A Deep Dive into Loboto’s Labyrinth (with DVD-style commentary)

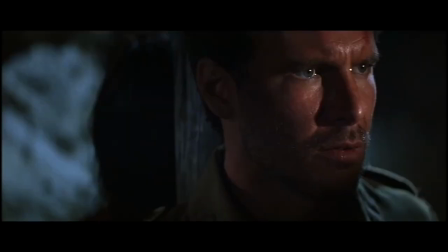(20:36)
In typical bad guy fashion, the enemy don't heed the warnings. They make the mistake of thinking they can control its destructive power.
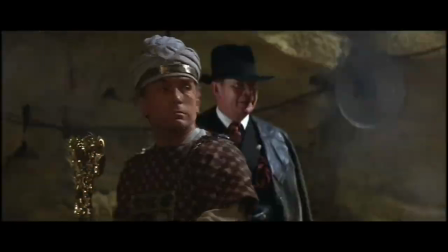(20:44)
Seeking to become godlike, they instead find themselves subjected to the wrath of God.
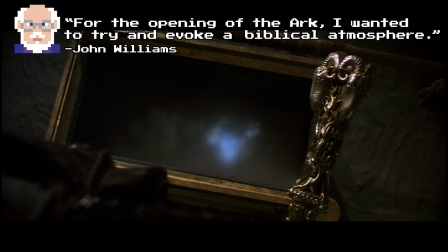(20:51)
When the Ark is opened, Williams wanted to try and evoke a biblical atmosphere.
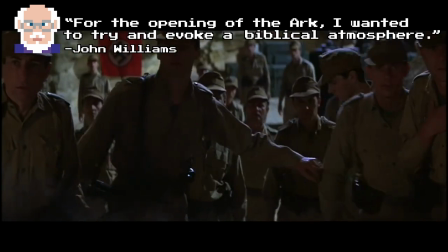(20:55)
He does this through the use of a female vocalizing choir and loud unmuted brass topped by a blaring of horns,
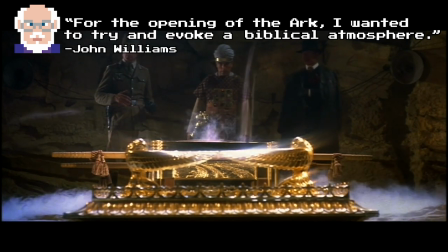(21:02)
but the music is made all the more powerful by what precedes it. Before Indy lays eyes on the actual Ark, he first sees it in illustrated form.
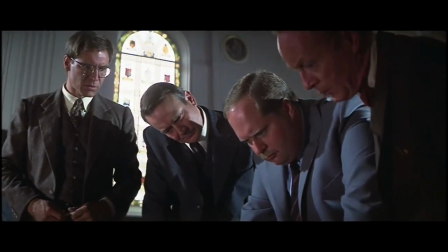(21:11)
This is our first proper introduction to the Ark and to its musical theme, a dark,
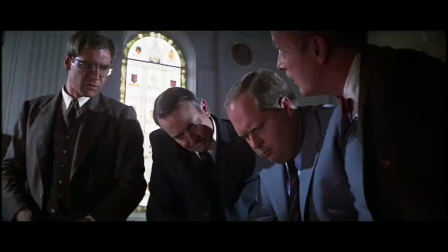(21:17)
foreboding melody that consists largely of three notes played in a downwards progression.
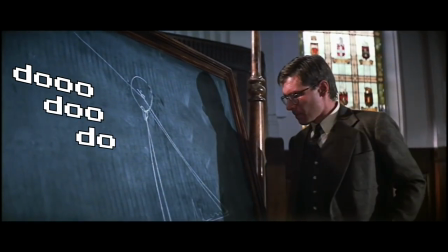(21:25) You need to understand Hitler's interest in this. Oh yes. The Bible speaks of the Ark leveling mountains and laying...
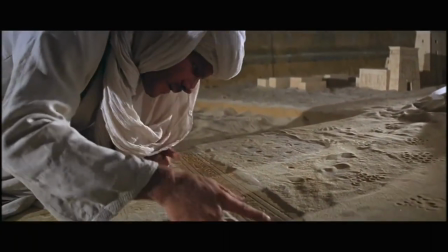(21:32)
In the beginning, we hear the theme in a more disguised form. The trumpets are muted, representing the latent power of the Ark.
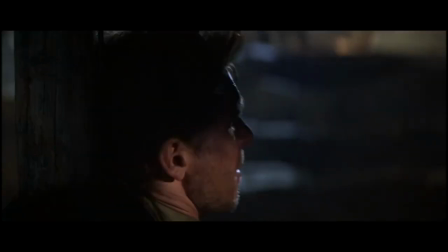(21:39)
Later, when the Ark is finally unveiled, the theme is played forte with unmuted trumpets.
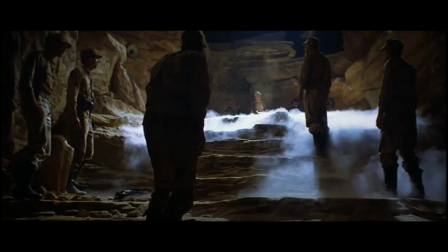(21:45)
The threat is represented as more real, more direct. It no longer looms in the background.
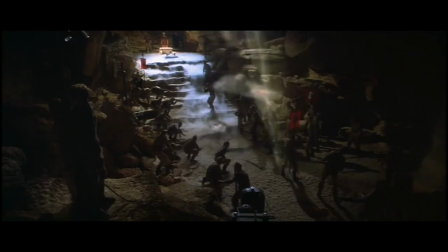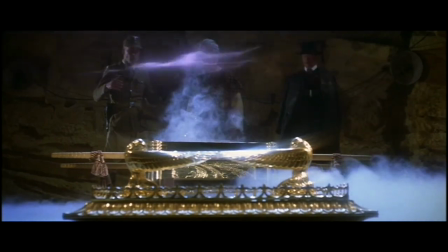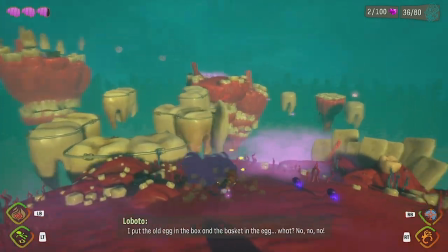(22:00)
In Psychonauts 2, Maligula's theme consists largely of four notes at fall and rise, giving off the impression of some dark and powerful creature stalking its prey.
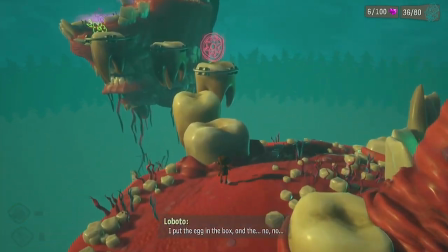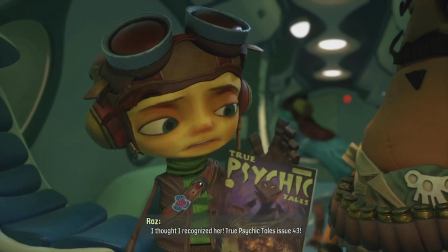(22:15)
That sense of menace heightens as the story unfolds, and what was once a comic book fairy tale emerges as a real and credible threat.
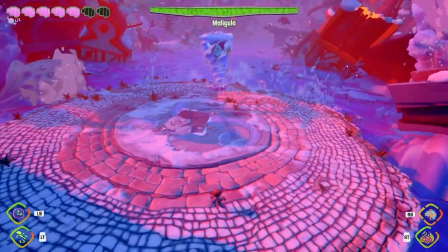(22:22)
When the monster is finally unleashed, the strings swell into a whirlwind, the brass blasts forth, and the chorus rings loud and clear.
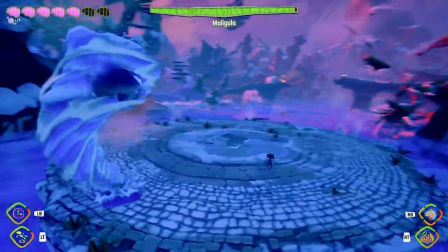(22:31)
Maligula is a monster of biblical proportions. That comes without question.
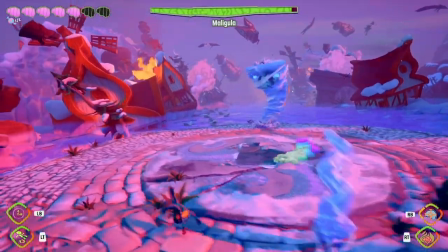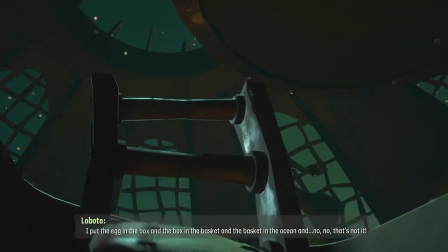(22:42)
The hero climbs the ladder and crosses the first significant threshold. This marks a turning point in the narrative.
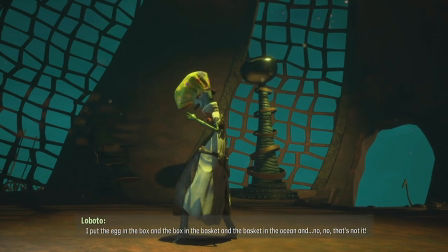(22:51)
The following scene has a noirish sensibility. Schafer is well versed in the world of film noir.
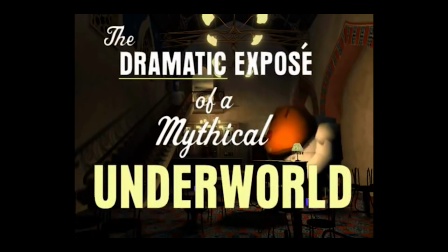(22:57)
While with LucasArts, he directed Grim Fandango, an adventure game that blended film noir themes into an underworld setting inspired by Mexican mythology.
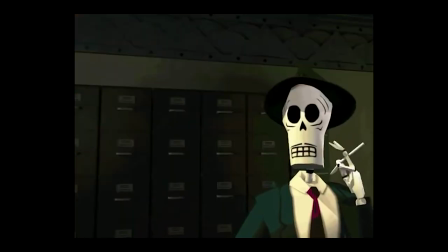(23:06)
Some of that influence seems to have rubbed off onto Loboto's lab.
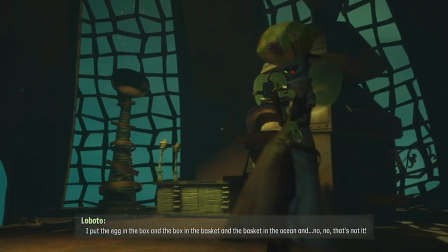(23:11)
When Reyes crosses the threshold, we get a sneak peek into the interior of the lab.
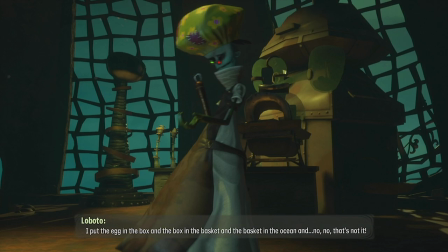(23:16)
It's enveloped in shadow. The silhouetted bars of the window make it look like a prison.
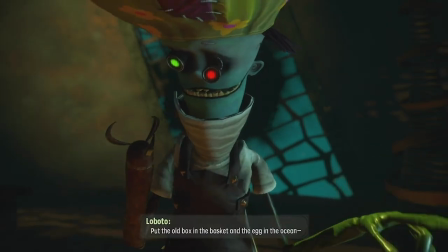(23:21)
Loboto is trapped in the doomed situation.
That's not it. Put the old box in the basket and the egg in the ocean.
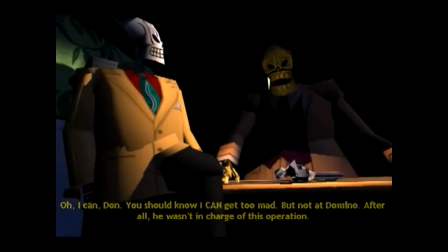(23:29)
The boss is dressed top to toe in shadow. This is similar to how the conspiratorial boss is portrayed in Grimm.
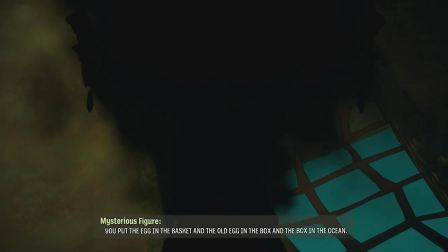(23:35) And the old egg in the box and the box in the ocean.
Fans of the first game will know that eggs are synonymous with brains.
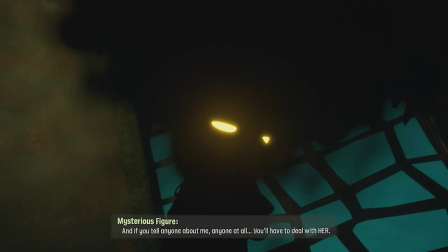(23:42)
The basket in the ocean refers to the chest that was found together with Truman in the rhombus of ruin.
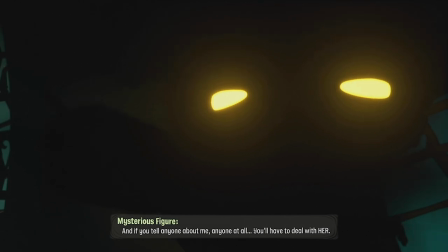(23:47)
It's a buried treasure of sorts.
No, not her.
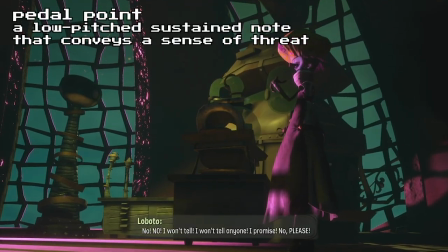(23:52)
Maligula's appearance is preceded by a pinkish-purple light. A low-pitched pedal point drones along with a mysterious wind sound, rising in intensity.
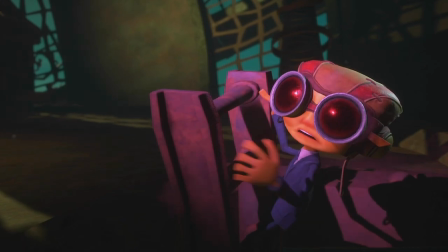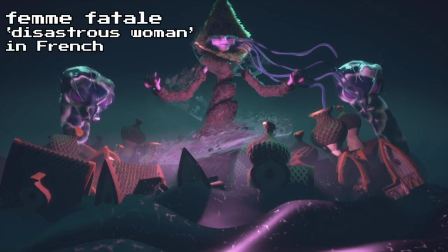(24:10)
Maligula is an example of the femme fatale, a disastrous woman who holds a seductive sway over men. She also holds sway over sea serpents, shapeshifters long regarded as symbols of treachery. Her long seaweed-like hair billows as if underwater. Similar to Dracula, she only seems to come out at night.
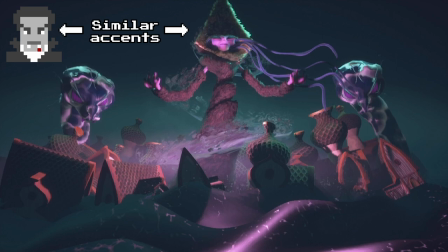(24:30)
Bouncing on the waves below her are oddly shaped objects adorned with a fish scale pattern.
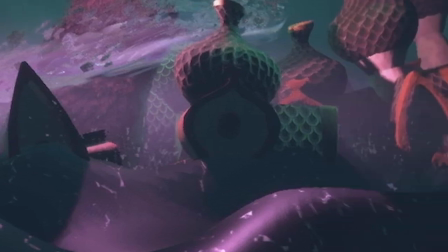(24:34)
On closer inspection, these are the flooded buildings of Grulovia. This is a nightmare scene.
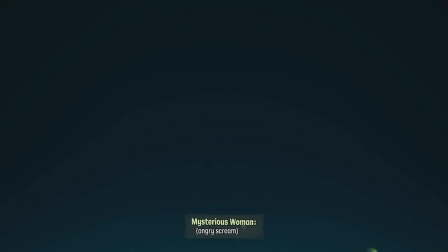(24:41)
The hand of Galocchio reaches out from the depths and breaks the fourth wall.